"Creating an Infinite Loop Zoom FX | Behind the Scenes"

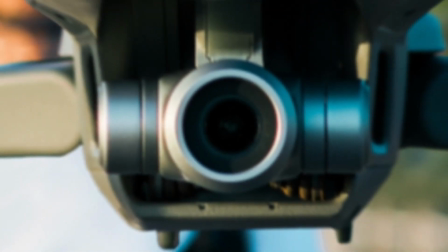Let's go to the next one. I'm really happy with this one. Looks sick. So this time I wanted to redo the effect I did a year ago,
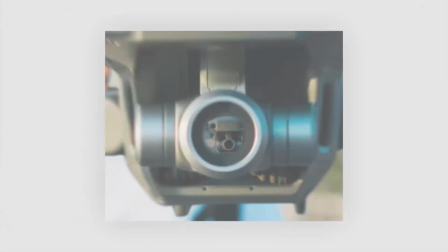and I had a couple things that I wanted to improve upon, especially the propellers. I wanted to avoid green screen because I wanted the propeller to move at a constant rate and kind of slow. So CGI seemed at the time the better answer, but I kept looking at my drone and the propellers and they were there.
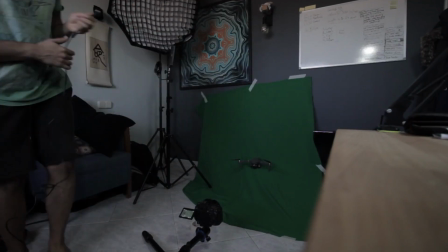So I just went for it. I rearranged my whole office and I set up the lights to simulate the sun because this was at sunset.
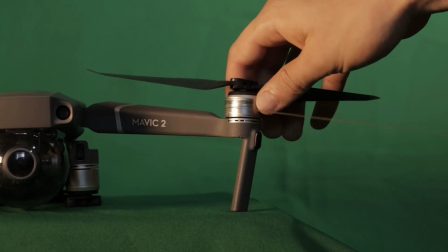I set up the camera and the low angle to capture the same perspective as this shot.
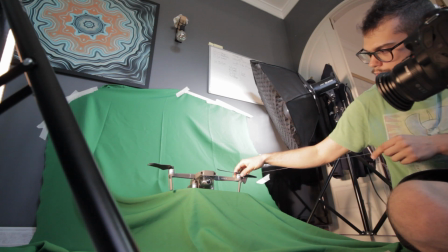And I got some fishing string and I wrapped it around the rotor of the motor and tried my
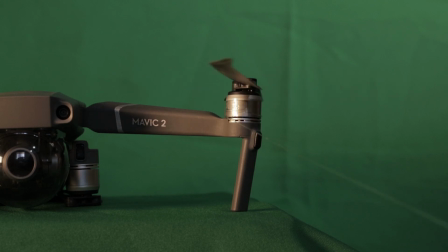best to slowly pull it so that the propeller would rotate more or less constantly. So I usually stay away from green screens because I don't have the best camera just yet, so the codec that I'm using is not the best for keying anything, but I think it turned out okay.
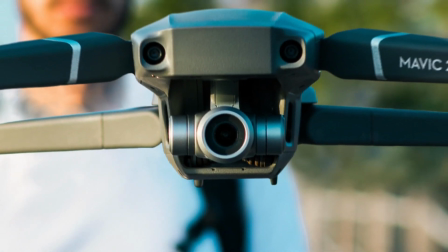I animated the drone to make it seem like it's actually flying,
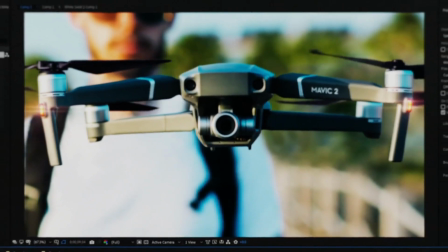and I added some nice lens flares to these lights here because it looks cool, that's it.
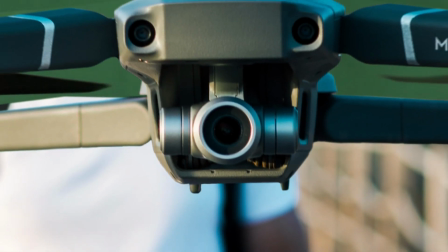And that's it for this shot. It's nice to know that I can use my ADD to pull some nice keys out of green screens. I usually don't use this in my workflow, but it's nice to know that I can more or less get away with it. I was really set in my mind to use full CGI. I'm really glad I didn't, but I did use it a lot on the next effect.
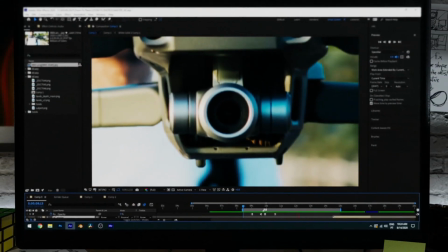stay hydrated. So I didn't mention this setup just yet on purpose because it was actually not planned.
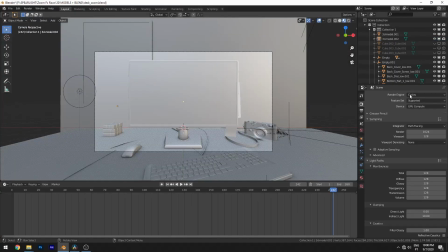This was Luca's idea that will be cool for me to transition out of a
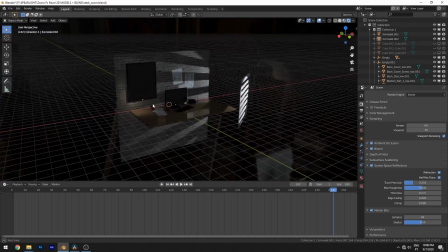screen to represent the editing portion of this loop of creativity. It was a lot of work.
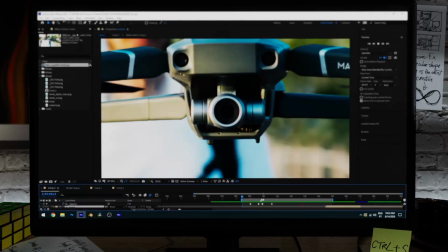I tend to go overboard with CGI because it's something that I'm learning and it's something that I really find very interesting to get all the details. The point was to more or less recreate my desk in 3D, although it looks much cooler here actually. I wish I had a desk like this. We have one of my renders framed here, just like I have here in the office.
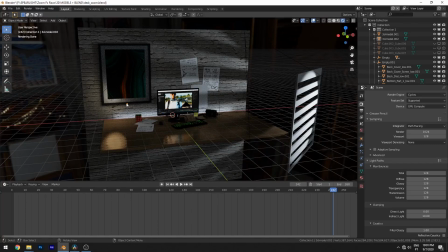We have the Rubik's Cube that I love doing. I also find it very interesting to add little details like these papers, and these are papers that I just scanned, so I have them here actually. I just scan them and I turn them into images and import them into Blender, and just having fun with everything. And of course we have all the little transitions in between the setups.
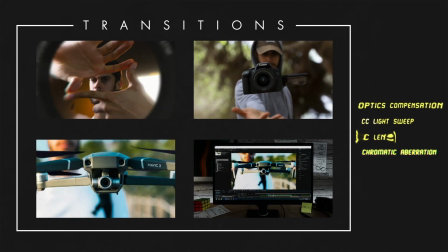Now here I use a lot of optical compensations, light sweeps, CC lens,
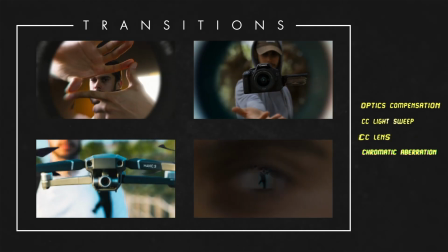and chromatic aberration to help transition in between these plates and also really hide all the seams. The next part of the edit is actually something that I really value a lot, and I think it really is one of the most important things about just video in general, which is the sound design.
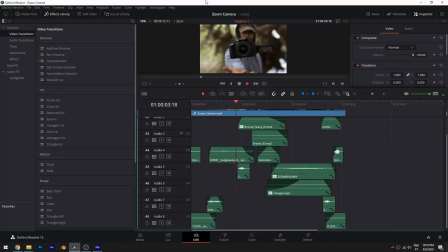This is one of the issues that I see in a lot of the videos I see out there. Sound design, especially here in effects, really bring everything together and really make it come alive.
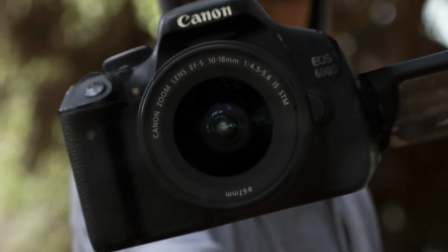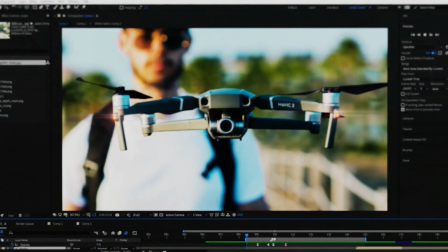And that's basically how I did this effect. Now, if you are still watching this video, I'm sure you are subscribed.
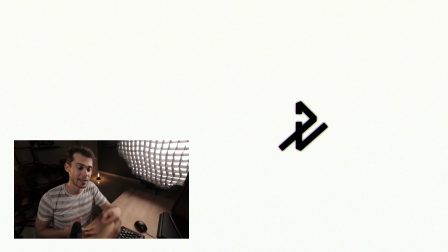If you're not, please do so, and also like the video, really helps the channel to grow. And that's it, guys. Thank you for watching. My name is Diogo, and I'll see you on the next one. Bye.